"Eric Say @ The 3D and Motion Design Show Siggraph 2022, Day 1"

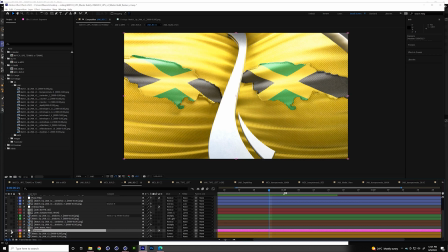The next compositing layer we did here, and actually for what it's worth, I'd probably, if I was doing this from the fresh, I would dump all of the AOVs in here and just try and blend them in different ways.
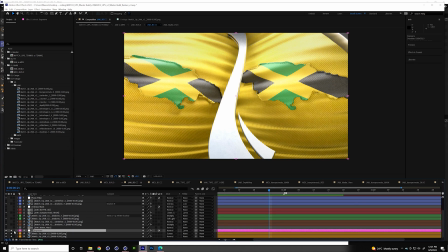I'd see what shadows look like on overlay. I'd see what reflections look like on overlay. I'd see what reflections look like on add, and just to see if there's some cool results, what kind of information got spit out in my AOVs.
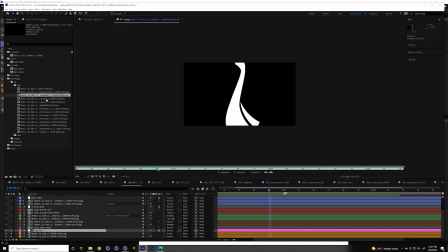I would come here and tour through these and be like, okay, what information was stored in the reflection pass?
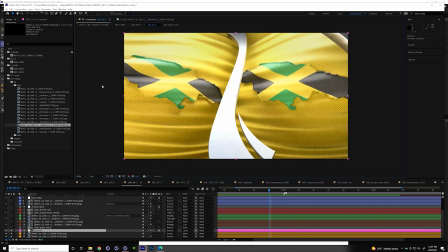What sort of pieces do I want to highlight? And usually in my mind, I kind of have an idea of the look we want to get it to, so this is just a quick way to get through look dev. Anyway, the next one is, actually I need the, if
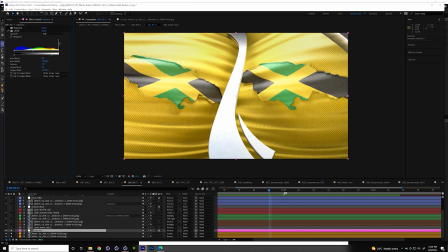effects controls here, is this exposure tab, which, funny enough, the exposure turns off its levels. We're just pulling off this clipping going on the top with this.
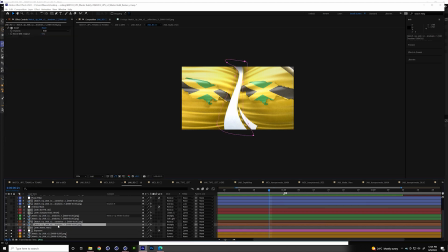We'll add that detail back in with another pass. The next layer is a shadow pass. And this one I definitely want to talk about for sure because it's just masked into this gutter. So all it's doing is increasing that shadow in that center gutter. But why I wanted to talk about this is I think masks are something that people sleep on a lot for a compositing technique.
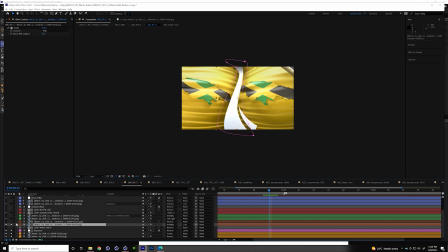You know how long it would take in cinema to position area lights to cast those shadows into that gutter? I can just get this with a mask. I can drop the shadow pass in there, draw the mask, and get the look I want and make sure like the pieces are going to work almost instantly. And in addition to that, even if this does animate, animating a feathered mask doesn't exactly take that long.
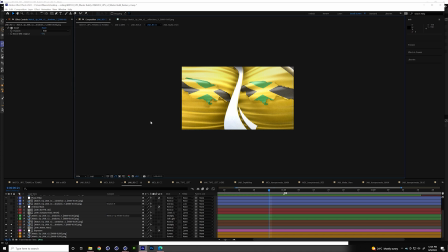It's a very quick way of putting shadows in very particular areas. That's, again, efficiency is king. Just a tangent on that. The reason I think so highly of efficiency, especially in a graphics pipeline, is the faster you can process ideas, the more ideas you can try.
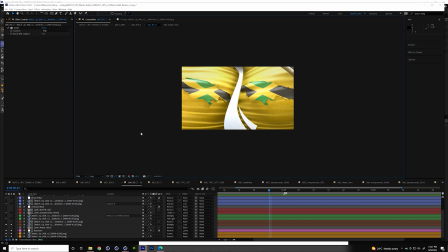The more ideas you can try, the better your end product's going to be. Iteration is king for processing ideas. So I like to get to try stuff as quickly as possible. Cool. So we have a shadow pass increasing the gutter, and then we also have just a global shadow pass that's upping the contrast.
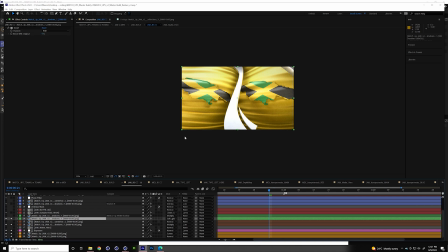This one is set to a soft light mode, so it actually is increasing highlights and making shadows darker instead of just being set to a multiply mode. One small thing worth noting, shadow passes out of Redshift default to being inverted. You have to invert them in After Effects. They come in backwards.
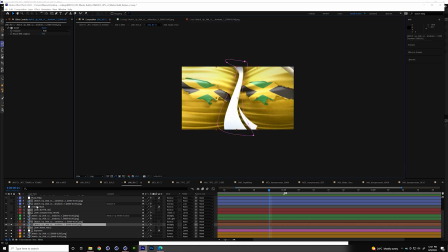So you'll get the shadows are white by default, so you got to change that. The next one is this bumps normal,
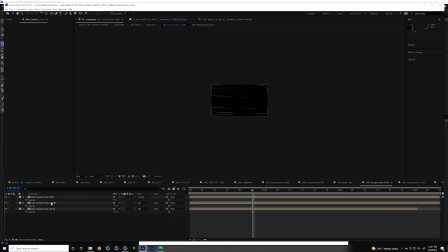and this one is a really good example of we didn't know we were going to get this information. We discovered it. So we kicked out all our AOVs, and we were going through the information stored in the AOV passes, and we were looking at this bump normal pass. And we noticed that this green highlight is sort of simulating or highlighting that for Nell.
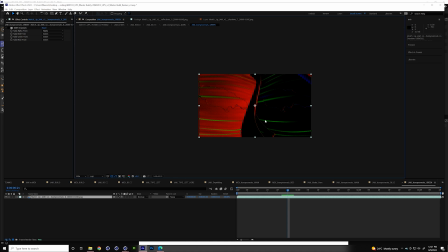It's really calling attention to those wrinkles. And we thought that was a really cool piece of information coming out of camera angle for our bumps. And we're like, okay, let's make a mat out of this so that we can highlight these wrinkles. And again, you could position an area light in C4D to catch all these wrinkles,
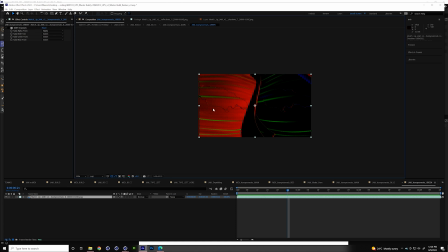or you could adjust your light rig, or you can tweak it in post, fix it in post. So we did a shift channels to isolate just the green channels.
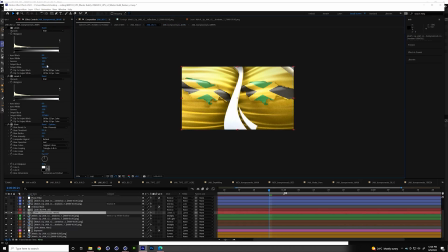We layered it in with the other blue, red, and green channels. We threw a bunch of levels on it to tweak it, and we put a glow on it to soften it.
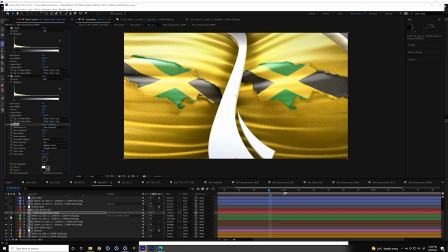And this is actually another and here, let me just flip this on and off, and it gives you a pretty good idea of what this does.
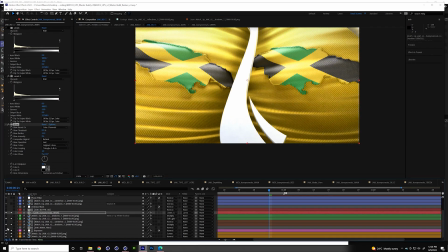So you can just see, like right here, it adds a pretty nice highlight, and it's on a classic color dodge blending mode. I would say almost all our AOVs at some point get put in on a blending mode. I mean, it really does a nice job of amplifying those highlights.
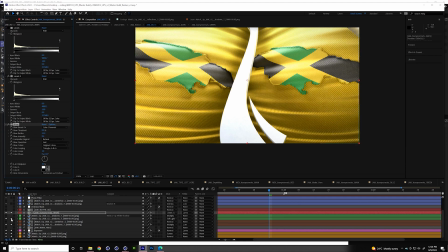The glow in particular, so this is a glow on a black and white layer. If I was just to solo it, softens the image just a little.
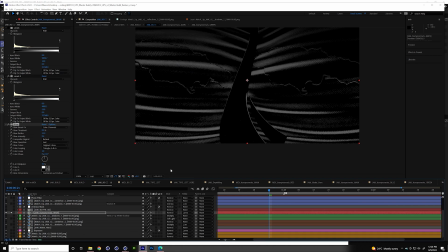Let's see if I can get this. And I find when you get, particularly with AOV passes where you're pulling out particular information, sometimes they don't have the same anti-aliasing. They get a little noisy, and they get a little, or even too crisp. And we'll either throw a glow or like a 1% fast box blur just to soften the image, and it actually ends up looking a little more realistic.
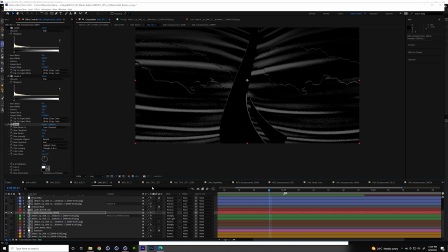It's kind of like how you'd add noise to a final pass. Anyway, so and I think I did that on quite a few other layers.